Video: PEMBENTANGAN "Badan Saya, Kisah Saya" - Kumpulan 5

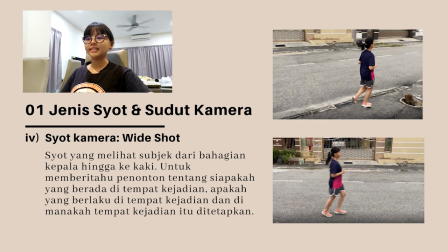[6:43]
Shot ini adalah tentang subjek yang sedang bersukan dan berlari untuk menguruskan
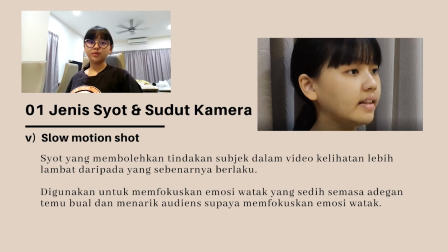[6:50]
badan Shot kelima yang digunakan dalam video dokumentari ini ialah slow motion shot Shot ini telah membolehkan tindakan subjek dalam video kelihatan lebih lambat daripada yang sebenarnya berlaku
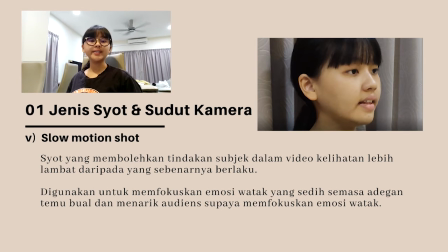[7:04]
Slow Motion Show telah digunakan untuk memfokuskan emosi waktu yang sedih semasa adeja, termubuah dan digunakan untuk menarik audiens supaya memfokuskan kepada emosi
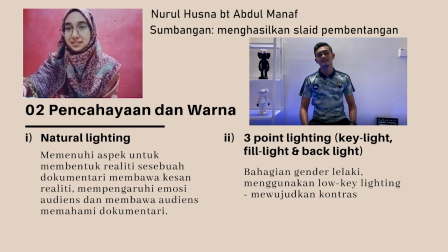[7:18]
waktu subjek itu sendiri Salam sejahtera kepada Dr. Wu Shoshi Nama saya Nurul Husna binti Adumanaf Sumbangan saya bagi kumpulan ini adalah menghasilkan slide presentation
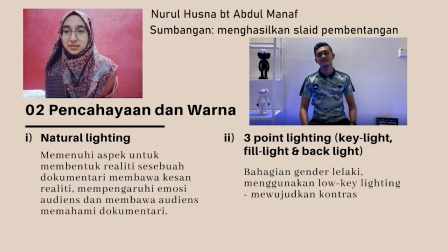[7:31]
lengkap setelah mengumpul isi-isi yang diberikan oleh kawan-kawan termasuklah bahagian saya sendiri. Saya ingin menerangkan mengenai teknik-teknik pencahayaan dan aspek-aspek warna yang telah digunakan dalam keseluruhan dokumentari yang telah kumpulan saya hasilkan.
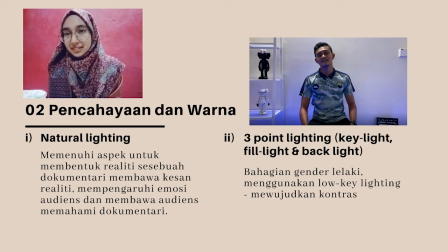[7:50]
Yang pertama kita lihat di segi teknik-teknik pencahayaan. Terdapat dua teknik pencahayaan utama yang telah digunakan Yang pertama adalah natural lighting Tujuan utama, watak dan subjek menggunakan natural lighting adalah untuk menghasilkan kesan realistik terhadap keseruhan
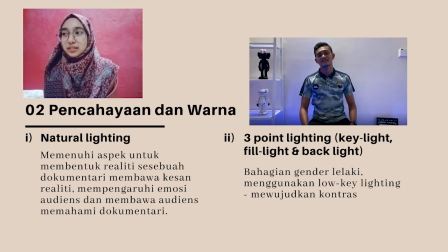[8:08]
dokumentari ini Yang kedua adalah untuk menarik emosi audiens Supaya apabila audiens, apabila kita menggunakan natural lighting, audiens lebih memahami penceritaan yang disampaikan oleh
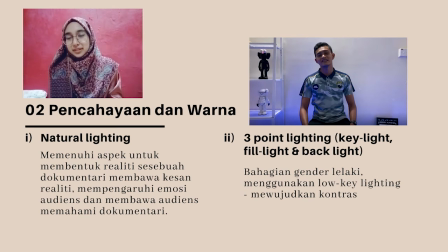[8:26]
watak dan subjek yang berinsimerasikan kisah benar dalam dokumentari. Teknik pencahayaan yang kedua pula adalah Menggunakan 3 key lighting Yang mana Kebiasaannya kita letak 3 lampu lah untuk Key light,
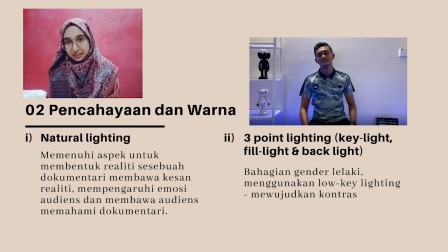[8:46]
feel light Dan juga Backlight Kita lihat Bahagian kedua dokumentari Yang mana gender lelaki Menceritakan Stride
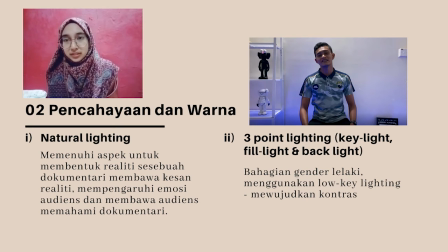[8:59]
or type yang dihadapi oleh lelaki Dan dalam videonya banyak menggunakan low key lighting Yang mana low key lighting lebih fokus Fokus utamanya adalah untuk menghasilkan kontras-kontras yang
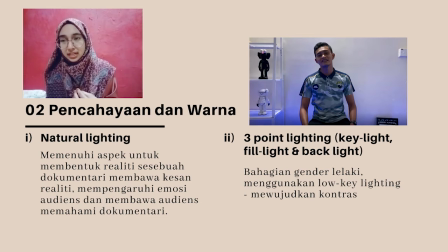[9:13]
lebih strong Supaya audiens boleh memberi gambaran yang jelas Tentang watak dan subjek yang ingin disampaikan Maksudnya bila kita tengok pencahayaan yang digunakan dalam bahagian lelaki bahagian jenis lelaki tadi
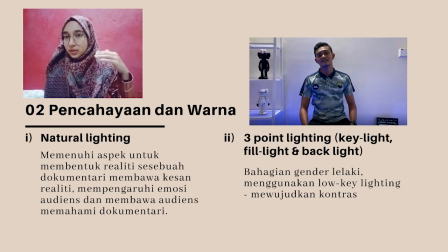[9:33]
banyak kontras color, kontras-kontras color yang telah dihasilkan lah. Sama ada ianya bertujuan untuk emosi ataupun supaya kita mengambil berat tentang isu tersebut ataupun pengarah dokumentari cuba untuk membawa audiens mata audiens supaya fokus kepada
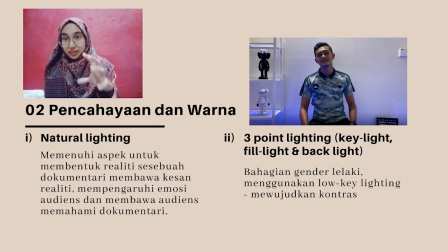[9:53]
subjek dan watak utama dalam dokumentari itu.
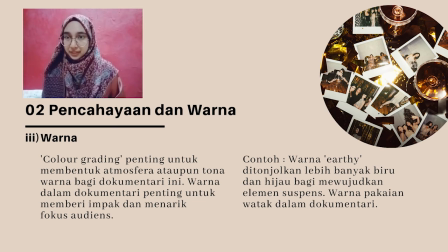[9:58]
Untuk bahagian kedua, kita lihat aspek-aspek warna pula yang kami gunakan dalam dokumentari yang telah dihasilkan untuk aspek warna perlu kita faham bahawa color grading color
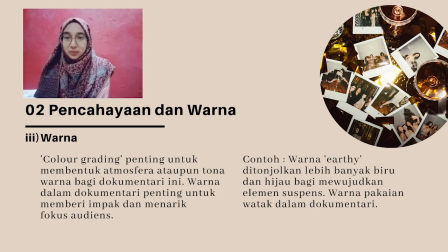[10:14]
grading penting untuk membentuk atmosfera ataupun tona warna bagi dokumentari dokumentari penting untuk memberi impact dan menarik fokus audience saya memberi contoh di sini,
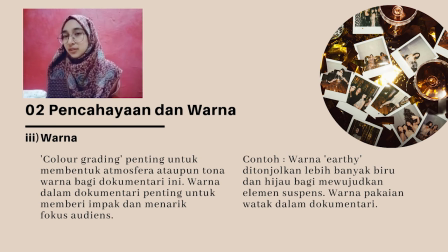[10:28]
katakanlah Dokumentari yang telah kami hasilkan adalah dokumentari berkenai isu stereotype.